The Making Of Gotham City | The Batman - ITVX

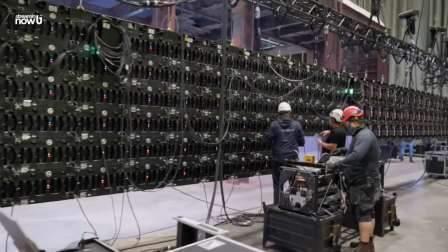0:04 Obviously, you could do a lot with CG and everything could be kind of a green screen movie. What we're trying to do, and what I've always found takes something and makes it extra special, is to take something and have as much real as possible in the frame. How do you invent Gotham for real? How do you prep Gotham for real?
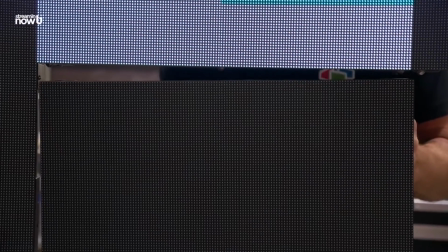0:21 And that led us to improving our technology. The city of Gotham is a character in the movie, and so you're like, how do we really, how do we do this for real?
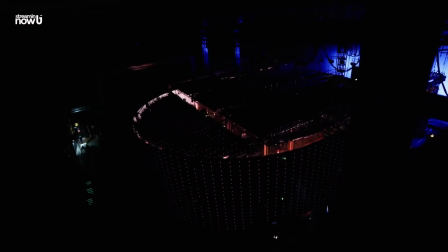0:30 And if you want to do it with the best quality to make it look real, you want to avoid anything that looks like, bad visual effects shots.
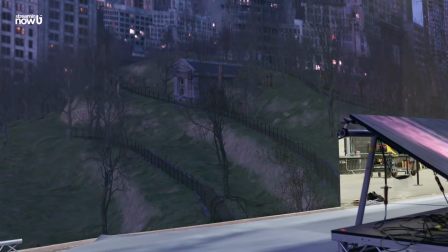0:40 We're using the LED volume. We're trying to do as much in camera as possible.
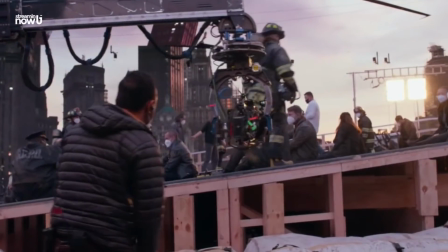0:45 Now that's still using new technologies, but the goal is to create as photoreal an experience as we can.
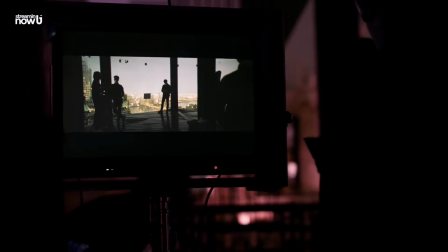0:54 So Greg Fraser is lighting with practicals. The light in the set is coming from the set itself, by and large.
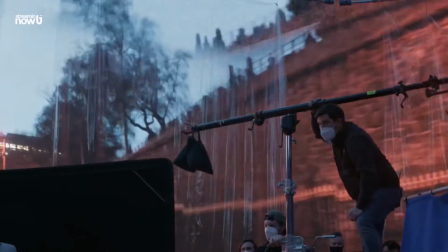1:02 It's a huge movie, so there's big extension.
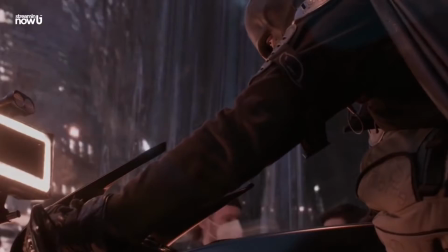1:06 Having done this before on another show, I saw the power of this very early on, and it's a positive for the final viewer when something is shot in camera.
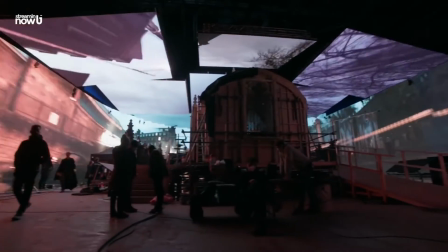1:16 By pushing the technology along on Batman, Warner Brothers are going to make it more accessible to the next DP that does the next show.
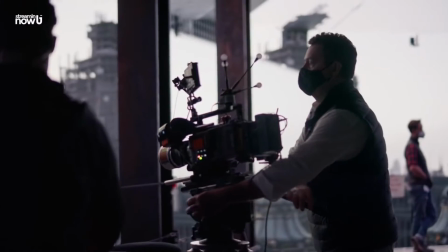1:22 This is one of those things that has to be done this way,
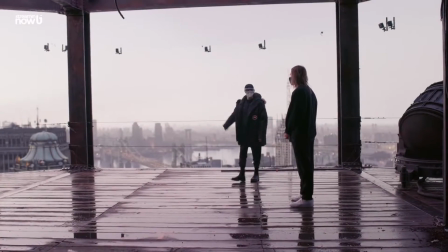1:25 because you can't go back in terms of progress when you've seen something perform as well as it can.
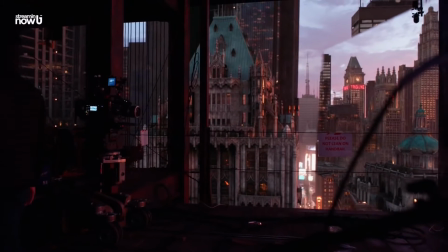1:31 To move backwards onto a traditional blue screen stage feels to me like it's not doing justice to the Batman.
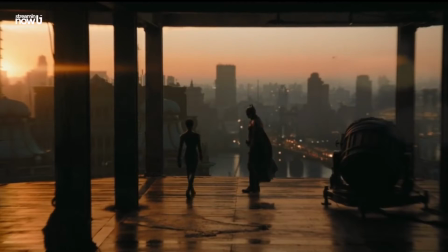1:39 And that's one of the big advantages with the LED stages. You can essentially freeze time.
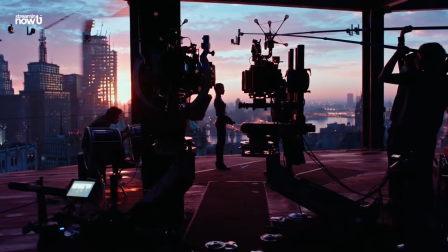1:43 You can put up a golden hour sunset, and you can have that sunset last as long as you need while you're doing the photography.
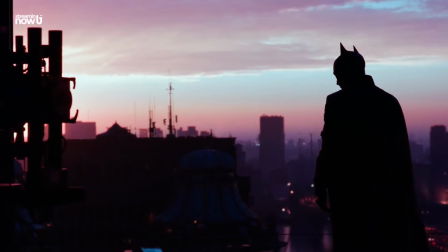1:52 When you're shooting, out on location, you'll shoot a bunch of stuff one direction at sunrise,
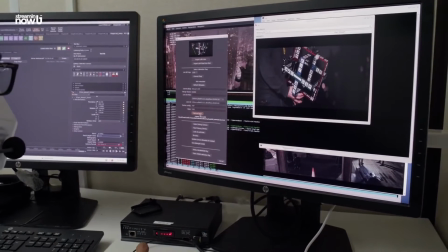1:57 you shoot a bunch of stuff the other direction at sunset, just so that the lighting is better on the actor's face, depending on which direction they're facing.
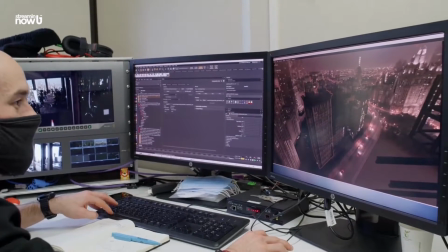2:03 With the LED setup, you can essentially spin the world, you can spin the sky, hold the world stationary. So we're making a lot of advancements in terms of how robust we can make this technology.
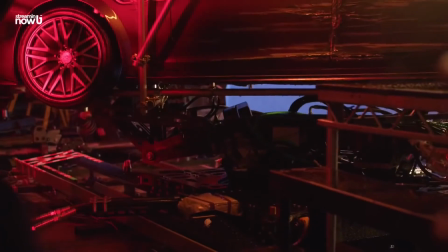2:14 Having these panels work in the rain is only possible by pushing that envelope, and that's certainly something that we've been excited to be a part of.
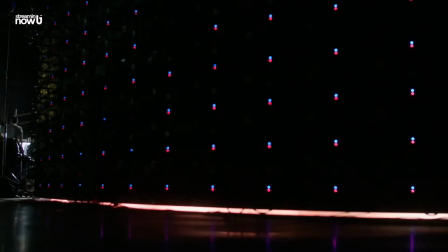2:21 It was exciting to work in the volume because you feel like you're at the forefront of something. The volume work that had been done had been in desertscapes, not in cityscapes. And so the idea of virtually creating a city,
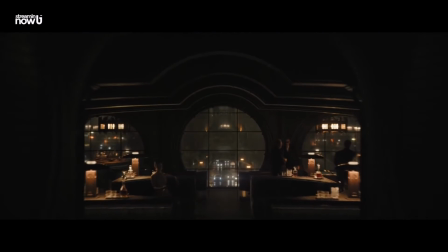2:33 and James working hard with the artists to try and lay out this city in a way that felt really signature to us.
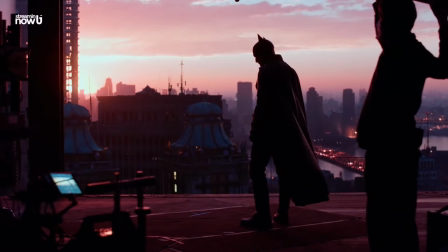2:42 It was an opportunity to see Gotham, the animal that is this city, the character that is this city, perform for us.
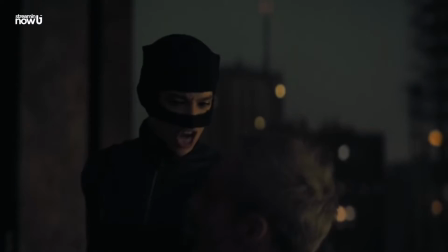2:50 Gordon! Help me out, man! Shut up! Not that way. There is no other way.
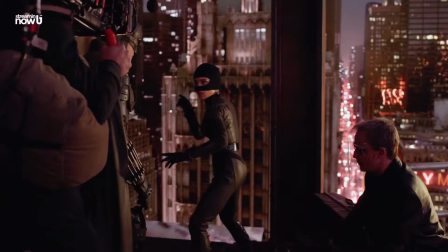2:55 He owns the city.
Me and Rob had this emotional scene on a roof, and to really have the cityscape, it was a game changer.
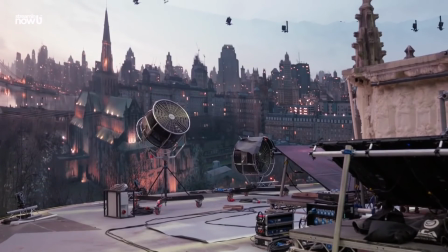3:03 It was incredible what they were able to do. All of that stuff took months and months of planning inside a computer or game space before we started building.
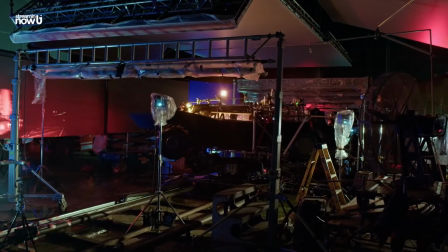3:11 It allows us to make the entirety of the set more real, makes the lighting more real, makes the photography ultimately look more real.
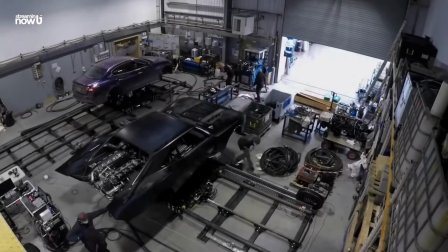3:20 In addition to the benefit that it gives us from a technical standpoint, you've also got the rest of the environment there, so the actors can experience the space.
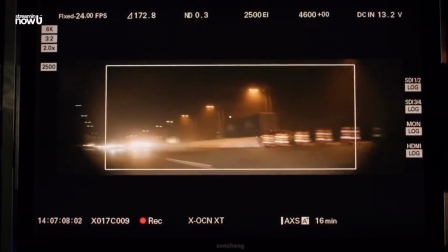3:28 As they're driving the cars, they can react to what's coming at them on the screens. I got you!
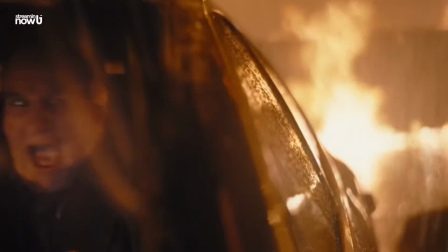3:36 I got you!